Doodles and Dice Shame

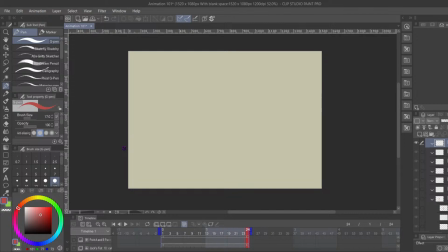So if you're drawing each frame individually, you'll have the last frame to reference, but you won't have the last frame to reference or the last frame to reference, and you won't have an ending frame to reference. So you're not going to keep a consistent animation throughout.
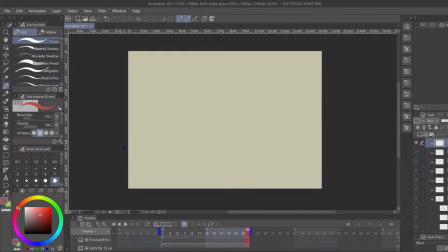So if you have a face and you're animating from frame 1 to frame 2 to frame 3 to frame 4, your face is probably going to get a little bit stretched and wibbly wobbly. I think personally, if you're just starting animation, pretty much everything that you're going to do,
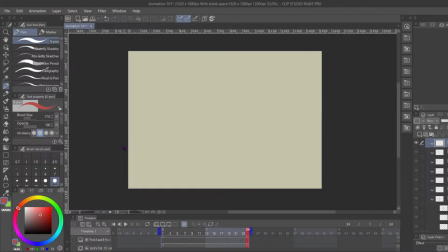you should have a start frame and you should have an end frame, and that's where you should start. You should not start drawing the middle frames until you know where you're going. Pretty much 100% of the time. That'll help you keep consistency, and that'll help you keep where you're going more in your head.
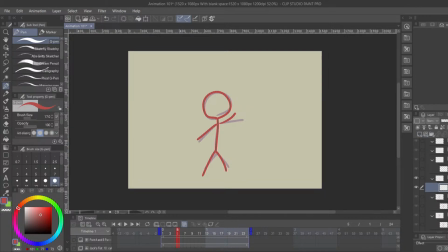We'll talk about that when we go through like actually making an animation, but I just wanted to put that in your head first before we talk about these balls. Now let's talk about these balls. There's two of them. They're beautiful. Except for one of them is a lot more beautiful than the other.
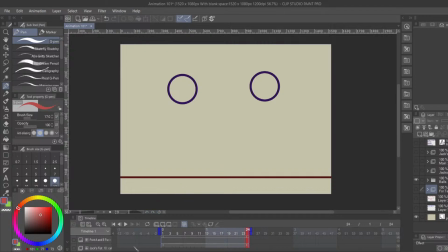It's unfortunate that this gets kind of crunchy with streaming and also with showing animation, but one of these is a ball, this ball, that is done with very consistent spacing throughout.
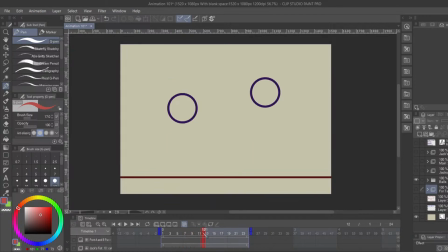Spacing is so important. It's something that I'm still learning. It's something that kind of comes with whatever you're animating. Don't do consistent spacing unless it's something that is actually moving consistently. Nothing alive is going to move as robotically as you think it is.
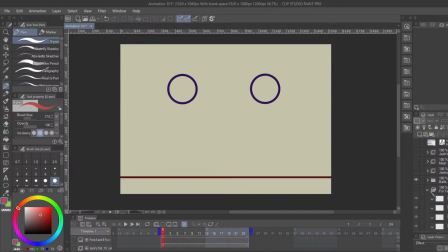Pretty much everything is going to have a first, like, moment, and then a lot of momentum is going to build, and then a second moment. So if we go to this frame here. Well, let's talk about the balls first.
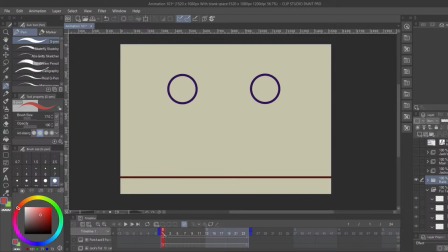I'm doing this off the cuff, as you can't tell. I have little bullet point notes about what I want to talk about, but I didn't prepare a speech or anything. I'm an amateur. This ball right here, we're looking at right ball. Right ball starts to move consistently, and then it really speeds up near the bottom when gravity takes over, and then it really stretches here.
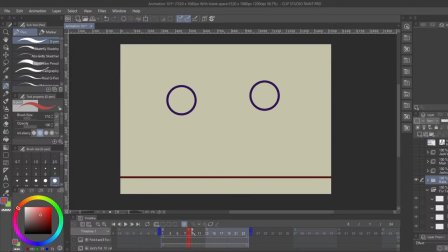That's a bounce frame. We'll talk about that later. But pretty much the pacing of that is that almost all of the frames are up here, because if you think about how a bouncy ball balls, if you think about how a bouncy ball bounces and balls,
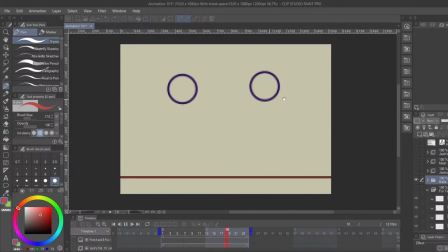all of the like hang time where it's the slowest is mostly in the air. When it's hitting the ground, you barely ever see it because it's bouncing. So it's not really doing a lot. There's not a lot of frames that you really need to add down here. It's honestly unnecessary for you. Man, that's really crunchy. I wonder why.
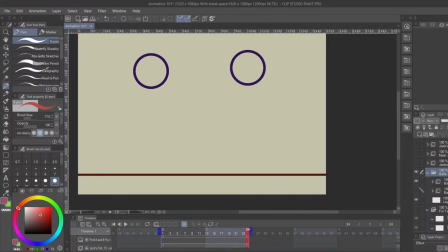Let's get rid of the second ball, or first ball. Wonder if that'll help it. Yeah. Seems to be skipping frames to my eyes, but maybe not to you guys. Anyway, point is, this ball is not moving consistently.
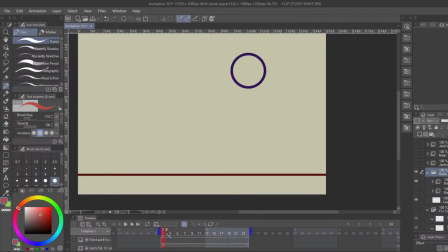It's moving pretty consistently up here, but depending on your action, you know when it's going to speed up, and that's when you should start skipping a lot of space.
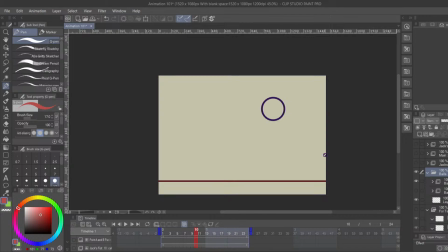Oh, good. It does look good. Same with Jack's arm here.
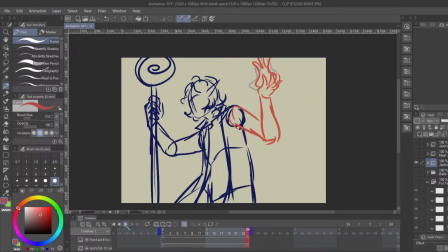This is a pretty rough animation, but Jack's arm kind of starts there pretty slowly, and then it zips over there, because we know that when he's moving his arm like that, we know where it's going to be fast. Now,
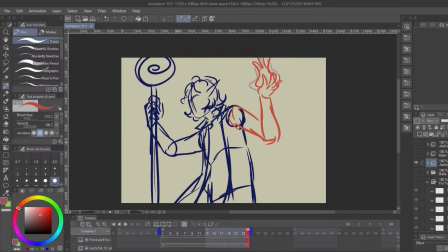you could have it be the opposite, where maybe Jack's arm is a little bit faster here, and then it kind of slowly moves up to here. That's fine and all, but
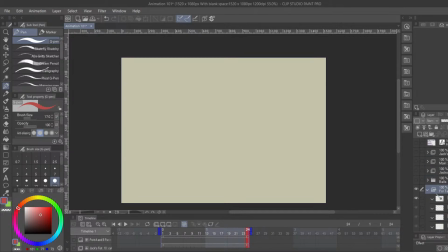I guess the point I'm trying to say is that most animation is not going to have consistent movements. You're not going to have... Oh, hello, guy. A guy. Look at this guy.
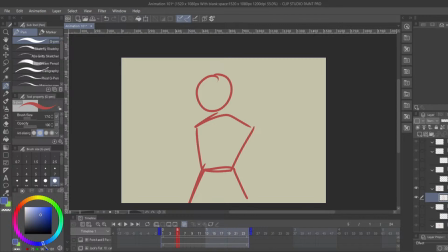And let's say that he has a start frame of here and here. He's waving.